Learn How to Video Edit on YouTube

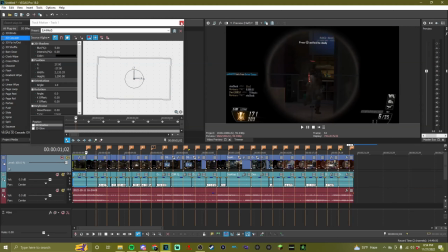So again, on the markers, instead of track motion,
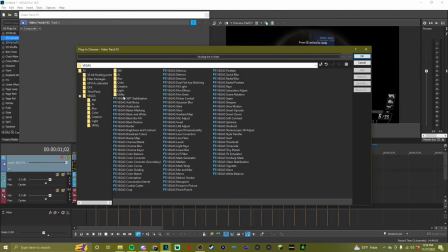we want to do track effects, and then we're going to click on levels.
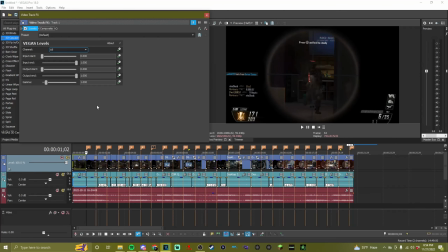Okay. And here we're only dealing with output end. So I'm going to make an animated timeline for this. And again, we're going to do keyframes on all of our markers. So this is our default, 2 frames behind.
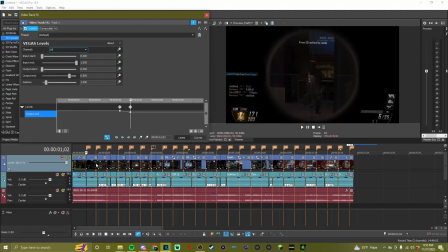And we want to make it slightly darker. This is going to make our pumps really stand out more. So let me go ahead and finish doing all this for each marker.
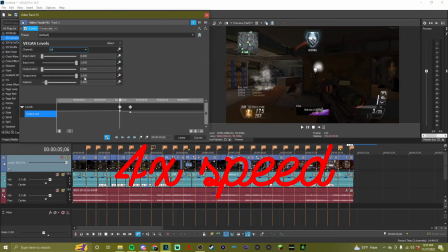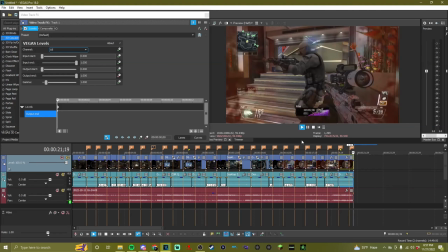As you can see, the pumps seem to definitely pop more because I'm making it darker and brighter along with the pumps.
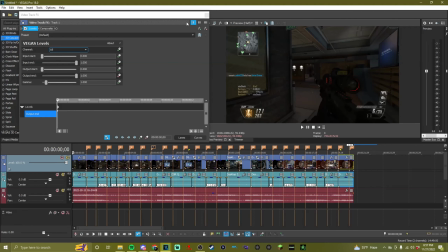Another thing Sprat mentions is to add color corrections.
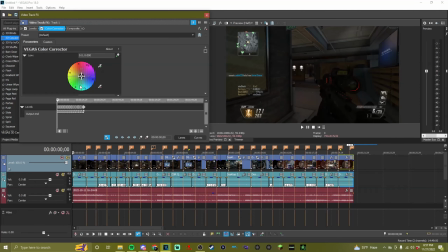So I can add a color corrector here, and whatever I'm feeling for the mood of this project, if I feel it should be a little warmer, a little colder. And another thing Sprat talks about is color curves.
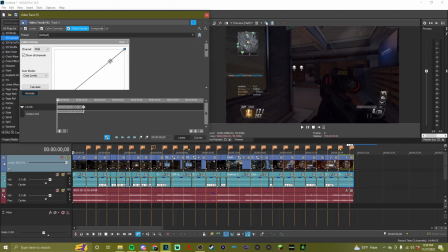I want to add color curves, and then I want to adjust the brights to be slightly brighter, and also the darks to be slightly darker.
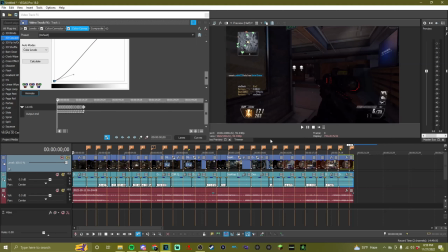So this is how our project looks with our effects after syncing our clips using the split and stretch technique.
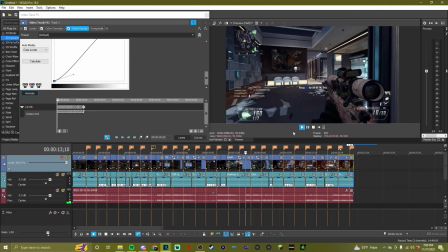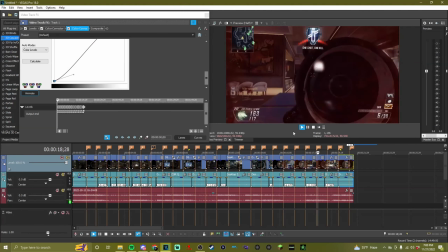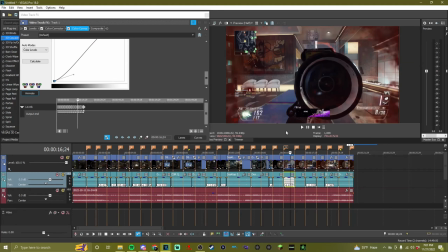So what this video is really missing is just having flow to it.
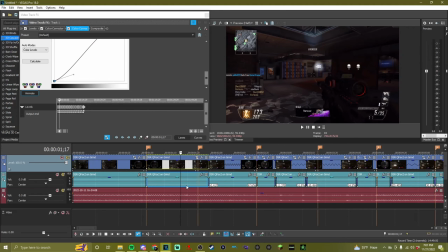As you can see, when we try to sync up our clips, we have normal speed 100%, and then we go down to 50% for a long time in order to sync up the next shot.
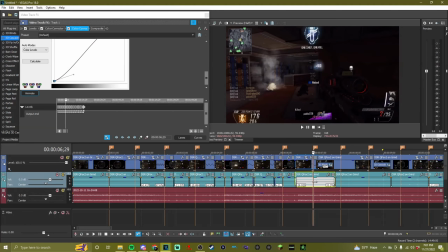Over here we go to 33% and then back to normal speed.
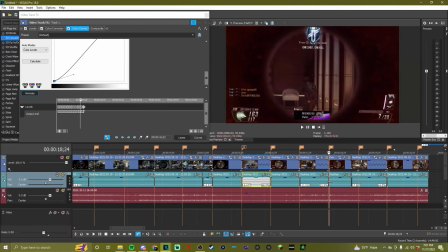Here we have 68% normal speed, 50% normal speed, 65% normal speed.
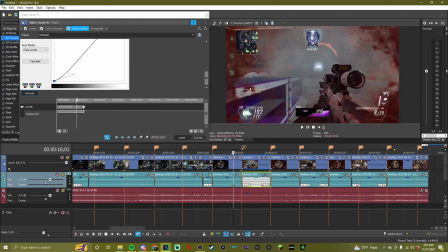So it kind of keeps jumping back and forth between normal speed and slowing down.
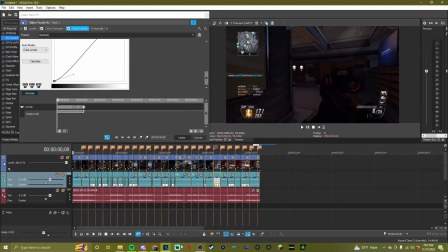So how can we make this smoother? And that's where I learned velocity.
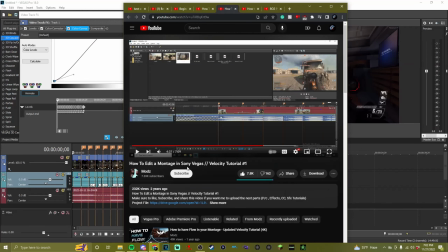Found this video by Mods, how to edit a montage in Sony Vegas velocity tutorial.
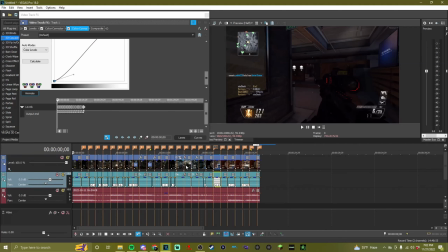So we're going to go ahead and resync the same clips,
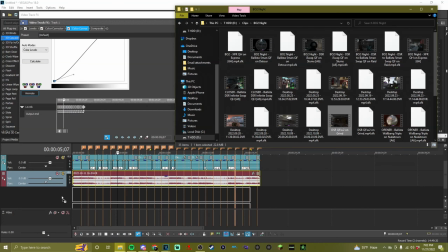the same markers, use velocity instead of split and stretch.
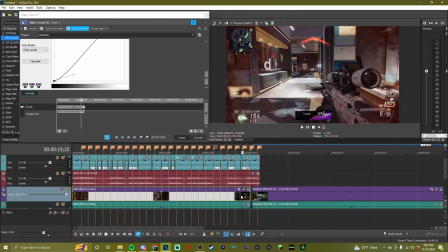Let's add our clips back, make sure we disable resample.
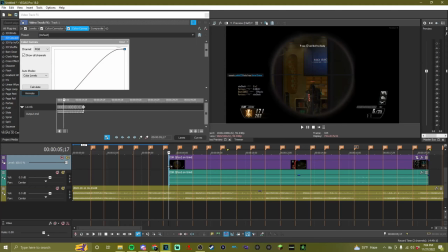Okay, this time instead of splitting before each shot, we want to just keep segments of the video we want to actually show.
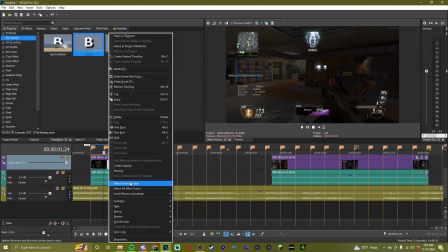And this is where velocity comes in. Right click, insert envelopes, add velocity. Now this little green line represents our velocity at 100%, so regular speed.
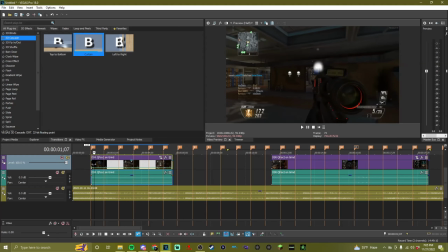Now what we want to do is manipulate our velocity line to accelerate and decelerate our video to sync up with our markers.
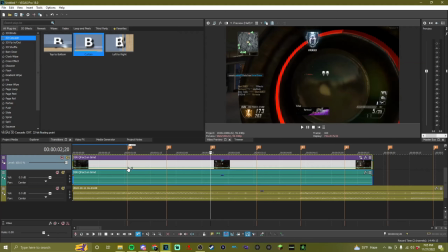And what we're going to do is speed up and slow down the clip to match with the song. So we want to speed up on the markers and slow down between the markers. So I'm going to add a keyframe here. I'm going to set it to 300.
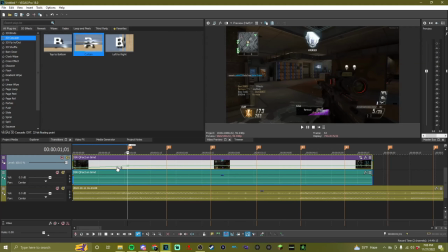Since 300 is very fast, I want to have it slow fade up to it so it spends more time being slower than it does being faster. It's down to 20% being very slow because we want this to be very dramatic and very noticeable that I'm using this velocity.